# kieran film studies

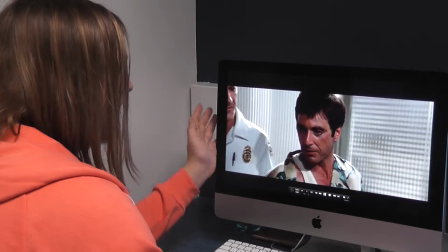[0:00]
Go. This scene here is the opening scene, which establishes the genre as here
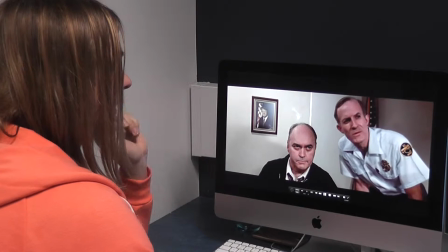[0:08]
in this scene you can see that it's making the law enforcement
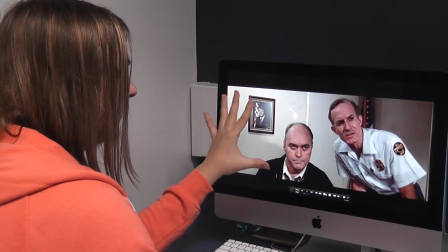[0:14]
appear as the enemy, which establishes a crime genre.
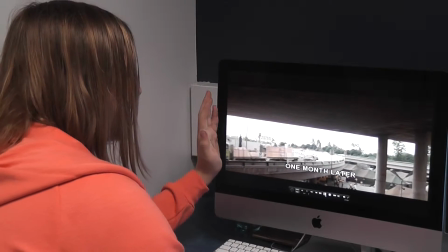[0:20]
This scene here is where the equilibrium is established, as you can see that everything is normal.
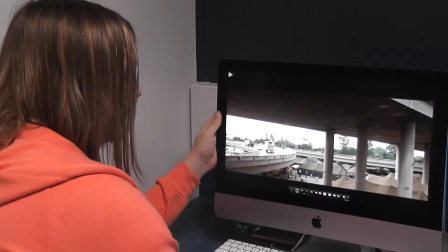[0:28]
Tony's life is normal in the refugee camp.
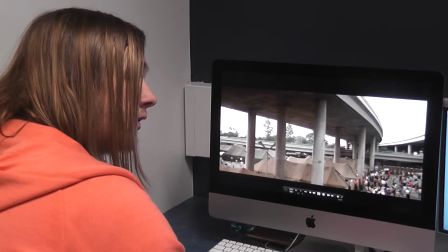[0:31]
So this is where the scene is set, and you can see that there's equilibrium as nothing has actually gone wrong yet within the film.
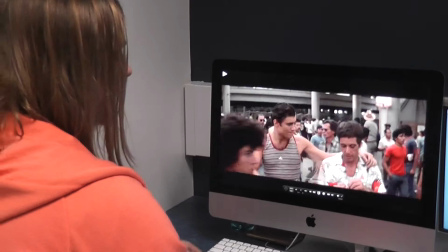[0:39]
This scene here,
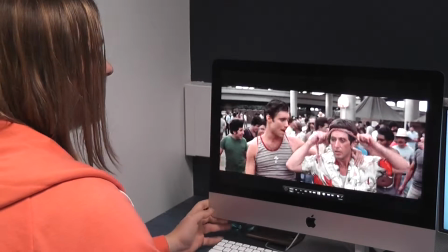[0:41]
this is where the disequilibrium is begins to show, as he begins to give Tony a
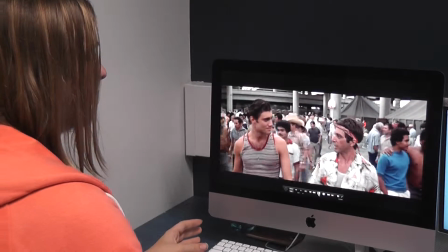[0:50]
contract to kill someone, which is the beginning to Tony becoming a crime person, going into the crime business,
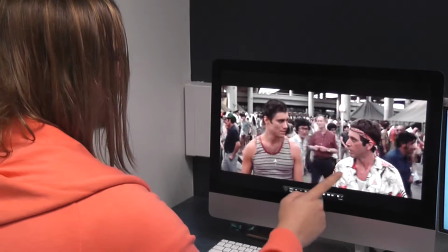[0:58]
which is the disequilibrium of this film. See here, he's offering him a contract to kill someone, which is the disequilibrium of this film.
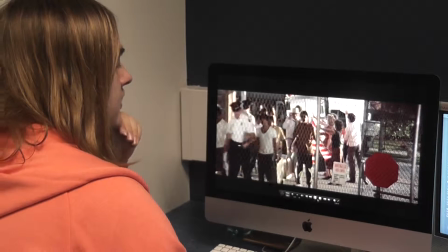[1:08]
This scene here is where the disequilibrium is established, as Tony is given a contract to kill someone.
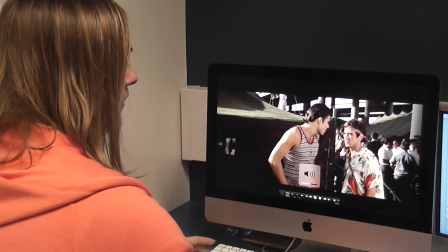[1:15]
The disequilibrium is shown by the facial expression on Tony,
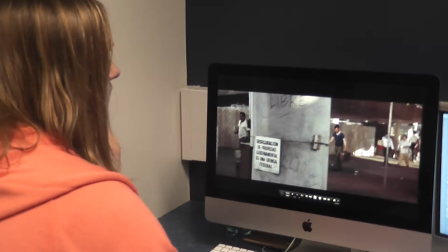[1:20]
as you can see that he can see a change in his future and begins to show that something is going to happen, which is the disequilibrium of this film.
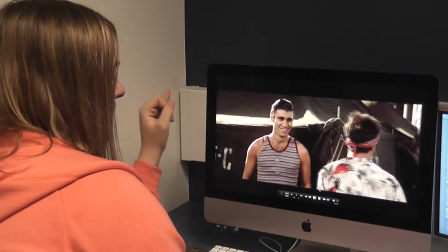[1:29]
The dramatic music here, as it begins to come in, is the main signifier for the disequilibrium of this film,
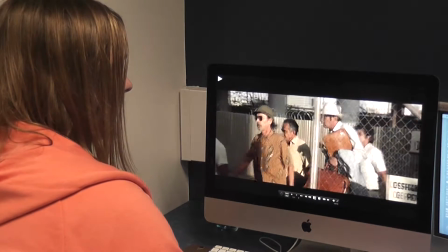[1:37]
as it shows the dramatic music makes the scene more dramatic, which shows the disequilibrium.
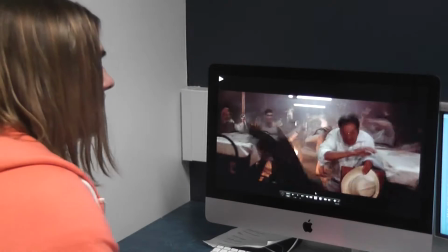[1:44]
There we go. And this scene is the disequilibrium evidence, because as you can see,
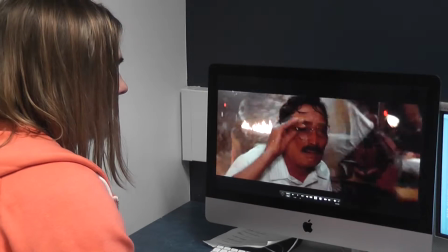[1:52]
Tony is about to commit his first crime, and the mise en scene, as you can see, there's lots of like fire and crime going on,
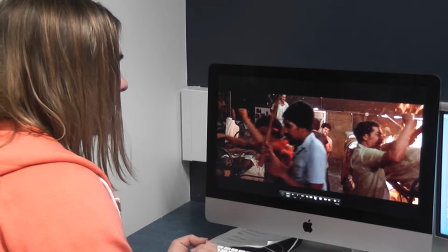[2:01]
which also could represent that there is a mix-up of equalness and showing that something is wrong.
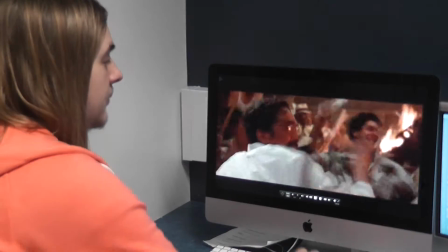[2:07]
And then as this scene here, as it leads up, slowly with the sound building in the background,
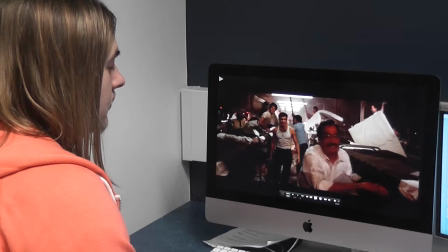[2:15]
you can see that something is wrong, which is the first evidence during the film of the disequilibrium.
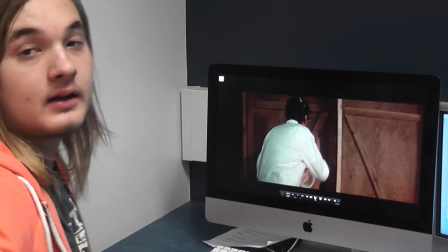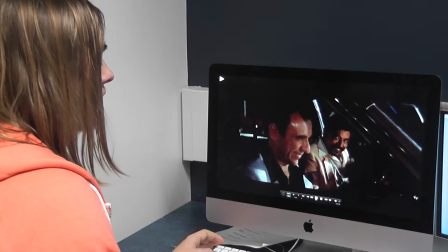[2:27]
The mise en scene for this scene shows the genre, as it uses dark backgrounds,
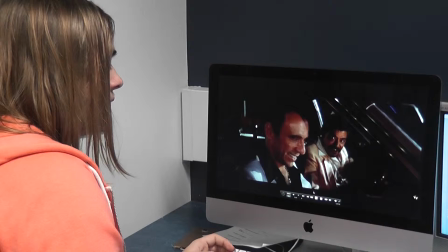[2:34]
and also the main two characters are wearing suits which are typical of a crime film, here and here.
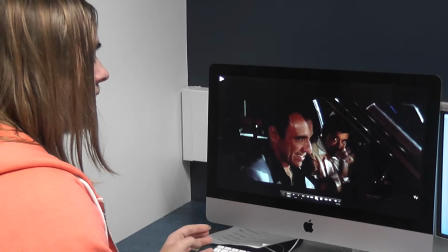[2:43]
They're also in a dark alleyway where no one else will be seen, which is a typical meeting place for a crime film or an action film.
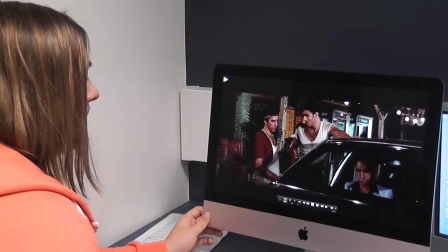[2:51]
And this scene is another piece of evidence for the disequilibrium,
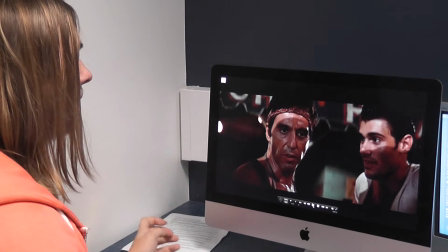[2:57]
as you can see Tony is now feeling a need for more power, as he is demanding that these people give him a greater job,
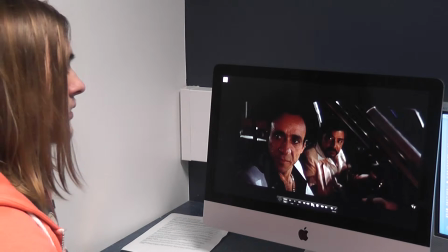[3:05]
which shows that Tony's life is now changing from the original refugee that he was into this
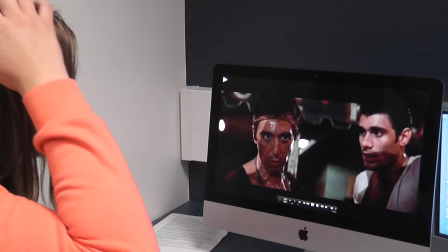[3:11]
crime person who wants to become a crime leader.
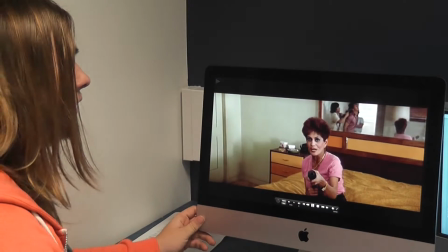[3:17]
Here's another way of being clear of the genre, as there's the use of guns in here,
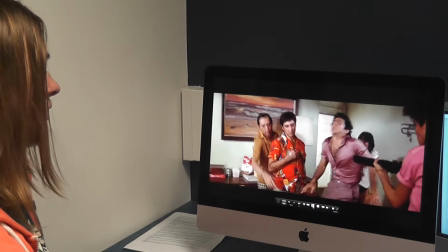[3:23]
which are the sort of things that you'd only see in a crime action genre. The mise en scene also shows the...
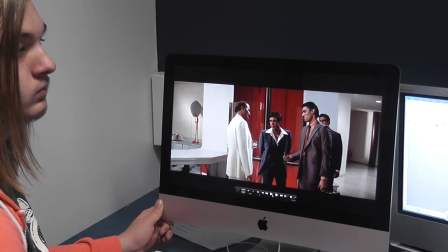[3:31]
I'm watch, yeah? Yeah?
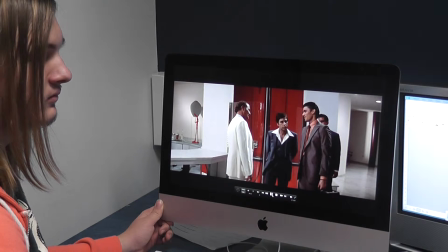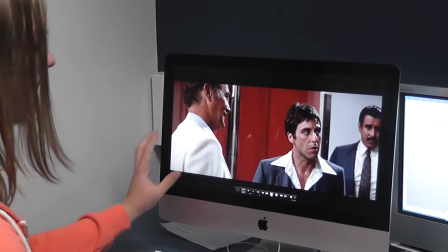[3:41]
This scene shows the genre again with a expensive setting in a mafia type house.
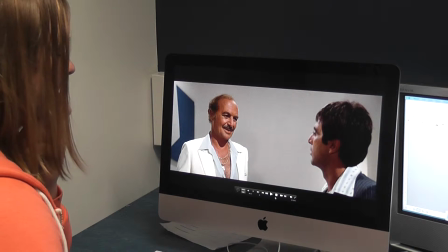[3:50]
This character here shows the typical mafia boss characteristics with the way he speaks.
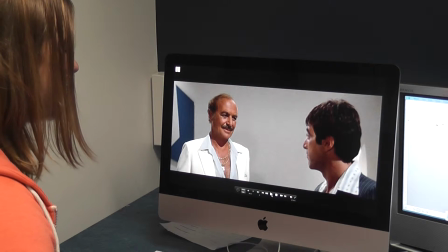[3:57]
He speaks in like a controlling manner to show that he's in charge,
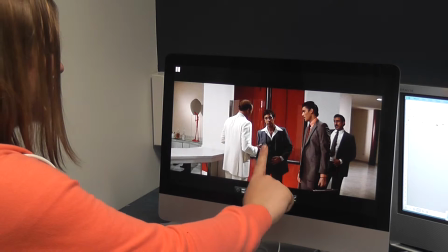[4:03]
and he also wears a clean white suit compared to everyone else's dark coloured suits, which shows that he's like a mafia boss in charge.